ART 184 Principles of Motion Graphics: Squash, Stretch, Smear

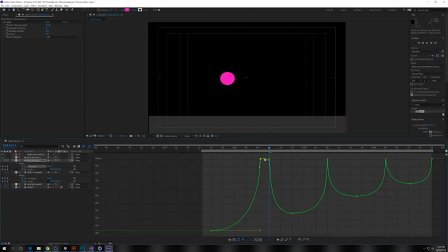[41:52]
So making sure that this is straight.
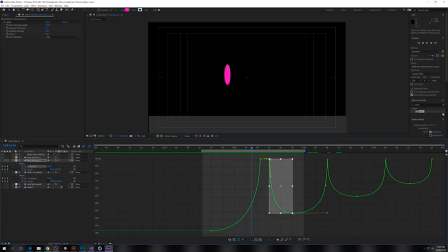[42:05]
And let's make this longer. So I'll move these over.
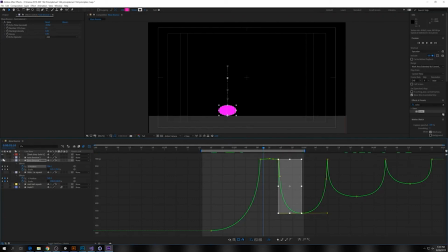There we go. Now, especially without changing the squash and stretch stuff, now it's really like sitting there
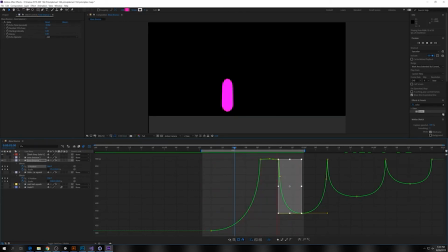[42:41]
and then sort of propelling itself back up. So I guess when you think of this continuum, like as we move over, it's becoming more and more of a character over on this side, right? Where it's actually totally disobeying what's going on with physics. So it's sitting there and then coming back up.
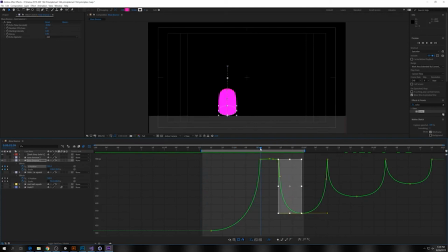[42:59]
And so in this case, when it hits right here, let's turn this off. Let's also make this really go to town. So on this side, I'll grab this.
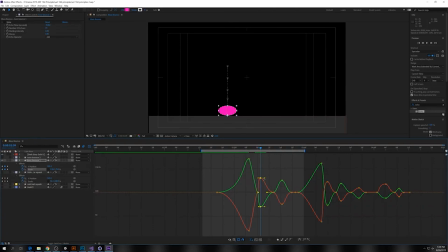Let's say it goes to 180, like 20.
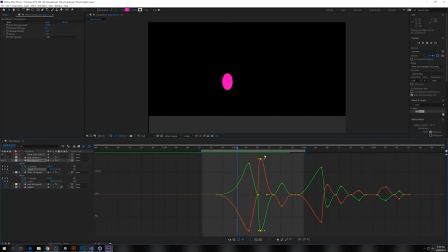All right, so now it really splats onto the ground and then pulls itself back up. And we're still leaving that reverse wobble in there. And then the stretch towards the next.
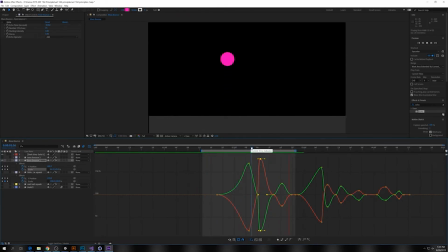But let's make this even more pronounced. So come back in here, and I'm going to take all of these
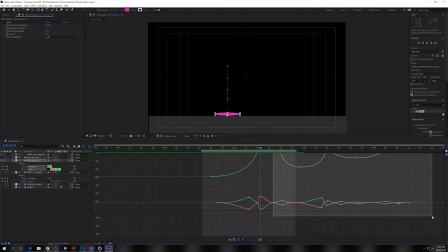[44:08]
and move them over.
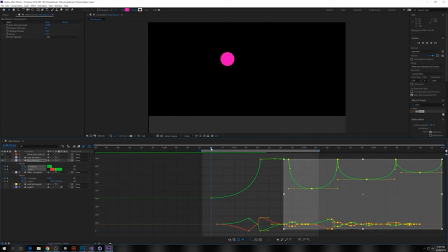So we almost get like a, slowing down of time as we're splatting against the floor there. When it gets so fat, maybe it doesn't, or when it gets here, we've totally lost like the volume conservation thing.
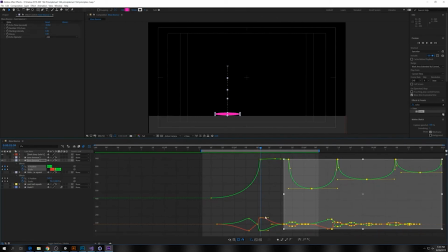[44:38]
And so even though it's spilling out,
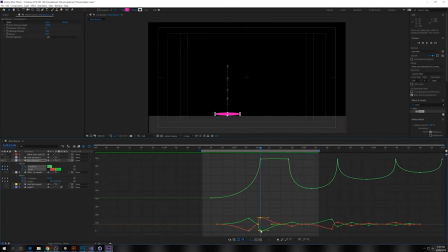[44:41]
the Y here, maybe not quite so much so that it's a little bit bigger. And then maybe even more on the X. So we're really splatted out there.
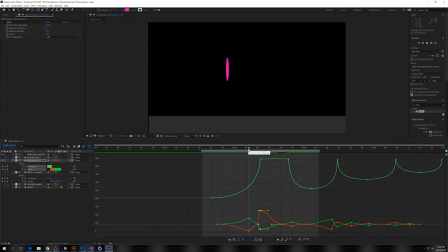And so, the thing that isn't obvious at first is this, right?
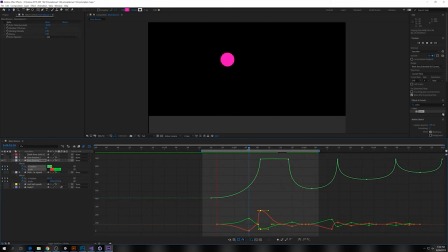[45:13]
The fact that in order to get this real cartoony bouncing, you're actually kind of like splatting onto the floor for a while, and you gotta stay there. as it distorts against the floor. And then we can do the same thing on the next one.
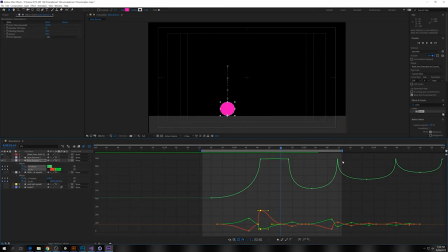[45:28]
So for instance, if we take this and just kind of follow the same formula, so copy and paste just this keyframe, Control C, Control V. Make sure this is flat.
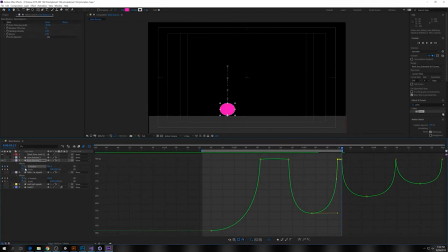[45:42]
There we go. And this is the impact point. So if I grab the rest of them and just sort of move everything else back,
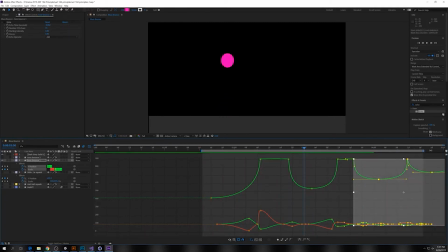[46:04]
let's give ourselves some more time. There you go.
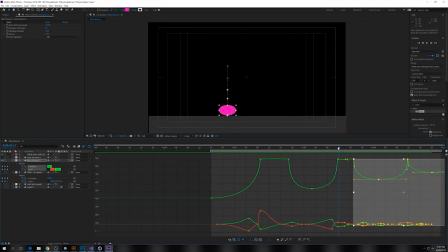[46:21]
And so here, you can see with the second one, the timing's okay, but the amount of splat, not so great. So again, turning that up. There. Maybe not quite as high as the first one.
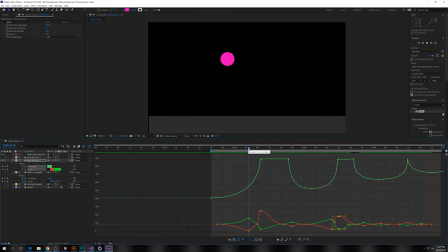Cool. Let's move this one over. Look at them together.
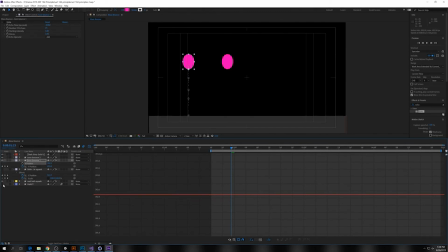And let's turn on the smears.
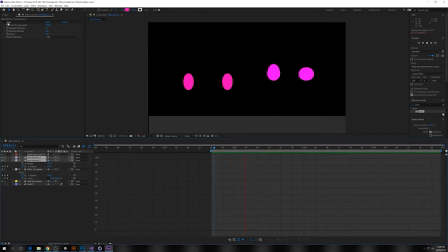So this on, that's on, that's on. On.
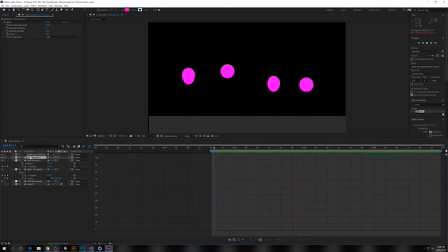So the smear really, I think is like finishing touch on this as far as it like looking super cartoony.
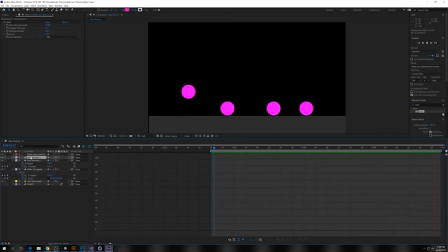[47:44]
I mean, sort of, you guys are getting how to, manipulate shapes and everything, but it gives it that that effect where it's really distorting with everything. So all